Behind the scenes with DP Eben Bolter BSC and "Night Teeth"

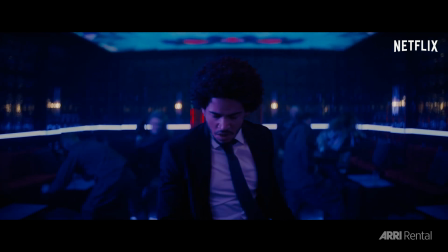(4:10)
We actually did that as two separate shots. So he,
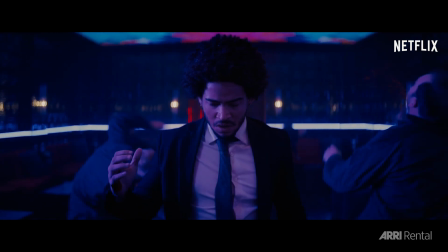(4:14)
we shot at 48 frames. so he has a sort of subtle slow motion thing happening whereas the girls behind him are in real time
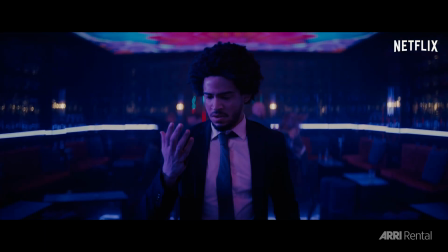(4:22)
and that lens just gave us that look i really felt like it gave us
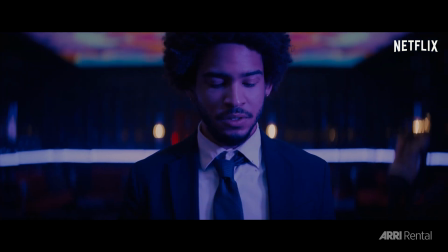(4:27)
the kind of 70s 80s anamorphic aesthetic it has beautiful distortion and flares
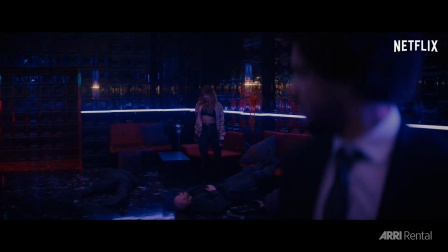(4:32)
but it also had the sort of solidity and contrast and color from a modern lens so as soon as we sort of saw someone
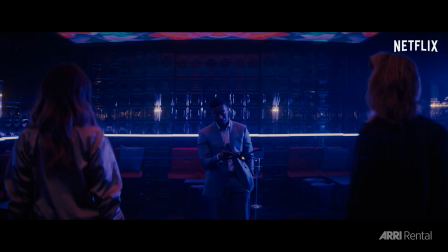(4:39)
standing in on that 50 it was like that's it that's the film that's the look i think it's brave what you're doing stepping out on your own like this i think i've done five projects in hdr now and every project at this point i had um shot sdr on set and and you know done the post on the color work in sdr and then converted to hdr so we just very early on said to netflix let us shoot it the best
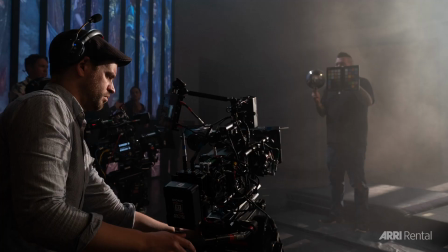(5:03)
we can in hdr for you and they were so supportive our brilliant vits both in new orleans and in la came up with a system where we had an SDR and HDR side by side.
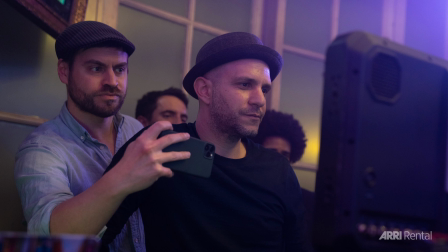(5:14)
We had Jill Bogdanovich at Company 3 came up with this very sort of cinematic luck and it had to work in HDR and SDR. So we did loads of testing. And my whole approach to Dolby Vision to HDR is that we had a kind of HDR cutoff at about 70% brightness.
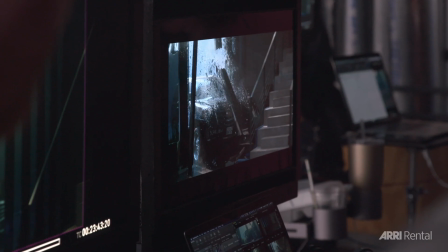(5:32)
That was kind of where it sat at our peak. And then we saved 70% and above as a kind of special effect.
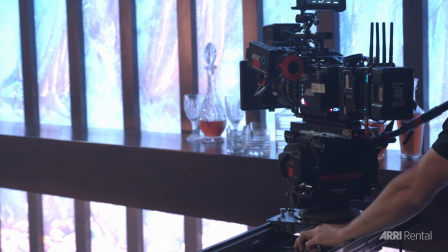(5:40)
And Ari have been so supportive just throughout my career. I think they really actually care about me and my career and my crew.
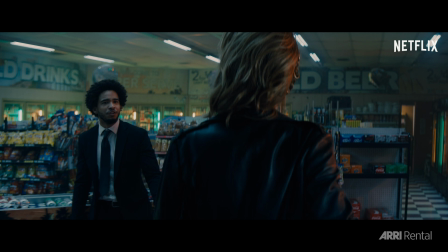(5:48)
And if we need something, they're going to get it for us.
What is wrong with you? Can't be alive for 200 years and not go a little crazy.